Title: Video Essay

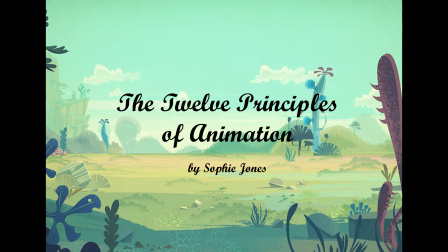Hi there, I'm Sophie, and today I'll be discussing the 12 basic principles of animation that were first introduced by Disney animators Ollie Johnston and Frank Thomas in 1981.
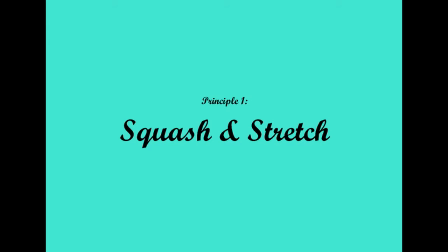The first principle is squash and stretch. This is one of the most important principles as it can be applied to almost anything.
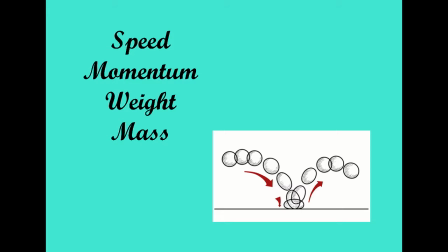Squash and stretch can be used to emphasize an object's speed, momentum, weight, and mass by making an object longer or flatter depending on how it's moving.
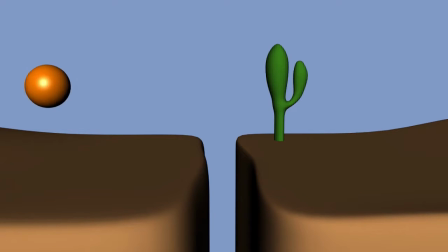This can be seen in bouncing balls, where they stretch out as they get closer to the ground and squash when they impact. The second principle is anticipation. This helps to tell the audience what action is about to happen by making a character prepare for it.
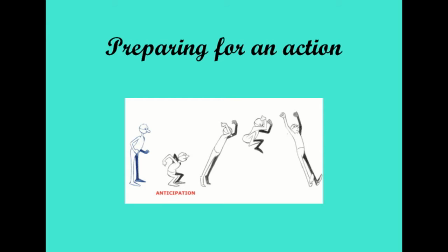People do this in real life to create energy, and without it, realism is often lost.
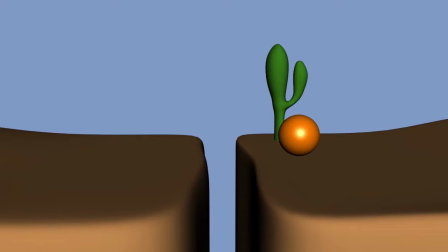Anticipation can even be seen in simple objects such as balls like this one, where it rears back and forward before jumping over the gap. The third principle is staging. Animators use this to make sure that their ideas are presented completely and clearly to viewers.
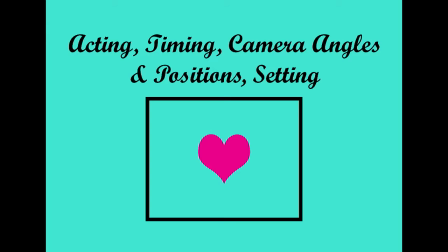This can be applied to acting, timing, camera angles and positions, and even setting. Basically, you want to always be in control of what the audience is looking at, so they get the full effect of your animation.
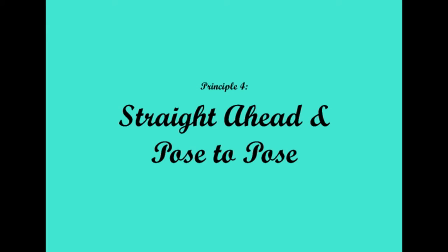The fourth principle is straight ahead and pose to pose, which are two different ways to animate.
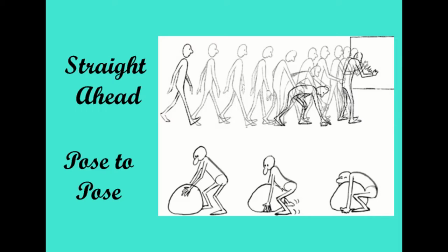Straight ahead makes the poses from start to finish, creating them as you move along the timeline. This can be good if you're animating something unpredictable like fire, but sometimes you don't end up where you want and have to do a lot of editing.
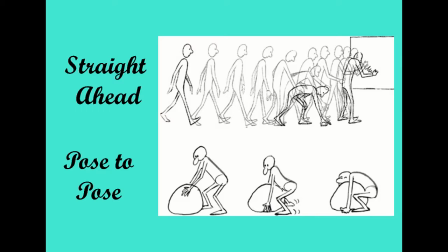Pose to pose makes all the main poses first and then fills in the gaps. This gives you a great sense of where you're going with the action and gives you a lot more control. The fifth principle is follow through and overlapping action.
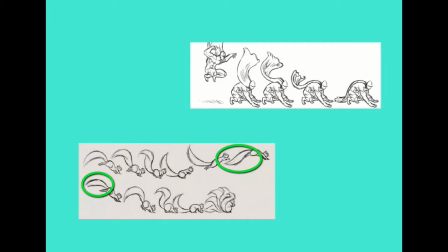This principle adds realism to appendages on an object, like hair, ears, or arms, because in real life these never move at the same time as the main object or body. Follow through is when an object continues to move after the main body has stopped, and overlapping action is the offset between the timing of the appendage and everything else.
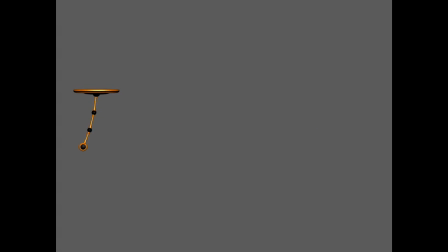Basically, they're similar aspects of the same principle, but both are important to consider when animating realistic objects or characters.
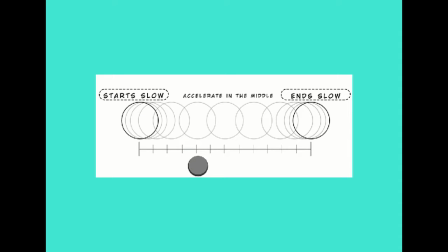The sixth principle is slow in and slow out. Put simply, when moving, objects tend to start slow, build speed, and then finish slow. By adding this small detail to almost any type of animation, you can easily make an action seem more lifelike.
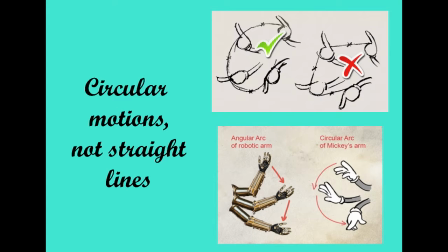The seventh principle is arcs. Almost every living creature moves in circular motions known as arcs, not mechanical straight lines. By adding arcs anywhere to your animation, you can easily add realism and personality, depending on the arc's intensity.
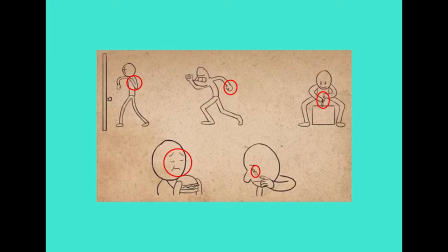The eighth principle is secondary action. This refers to any gesture that supports the main action to add dimension to the character you're animating. This could be making a character lick their lips before eating, or even moving their hands in a certain way as they walk. The ninth principle is timing. This is important as the personality and nature of an animation is greatly affected by the number of frames between each main action.
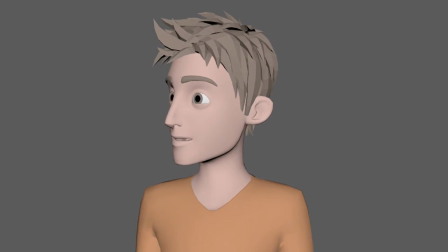What?
This can be seen in head turn animations, where having less frames makes the character seem shocked, compared to seeming relaxed when more frames are added.
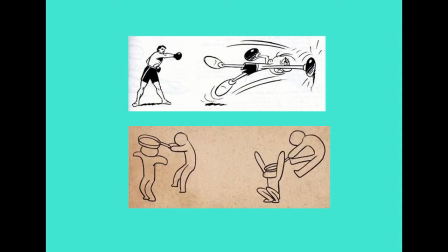The 10th principle is exaggeration. Despite what you may think, all poses and actions can be exaggerated to increase their impact on viewers.
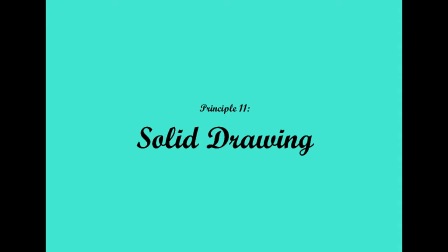Exaggerated doesn't necessarily mean more distorted though, it means more convincing, which is important to remember.
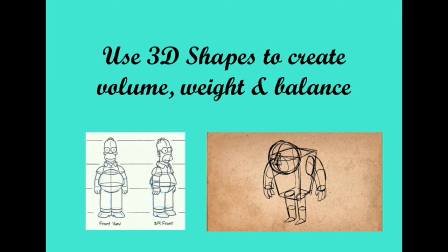The 11th principle is solid drawing. In 2D animation, it's important to make sure your drawings feel like they are three-dimensional, with volume, weight, and balance. This can easily be done by using shapes like cubes, cylinders, and spheres in your drawings.
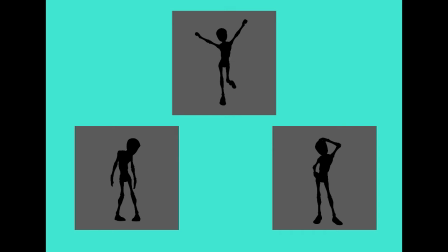This principle also applies to 3D animation because you still need to be mindful of weight and balance, especially in character poses. You should always try to avoid symmetry and remember where the character's weight is centered.
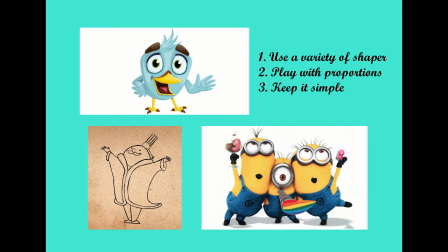The final principle is appeal. In the end, your animation should still be appealing to look at and have personality. It can be hard to create something that's appealing to everybody though, so some simple ways to do this include using a variety of shapes, playing with proportions, and keeping it simple.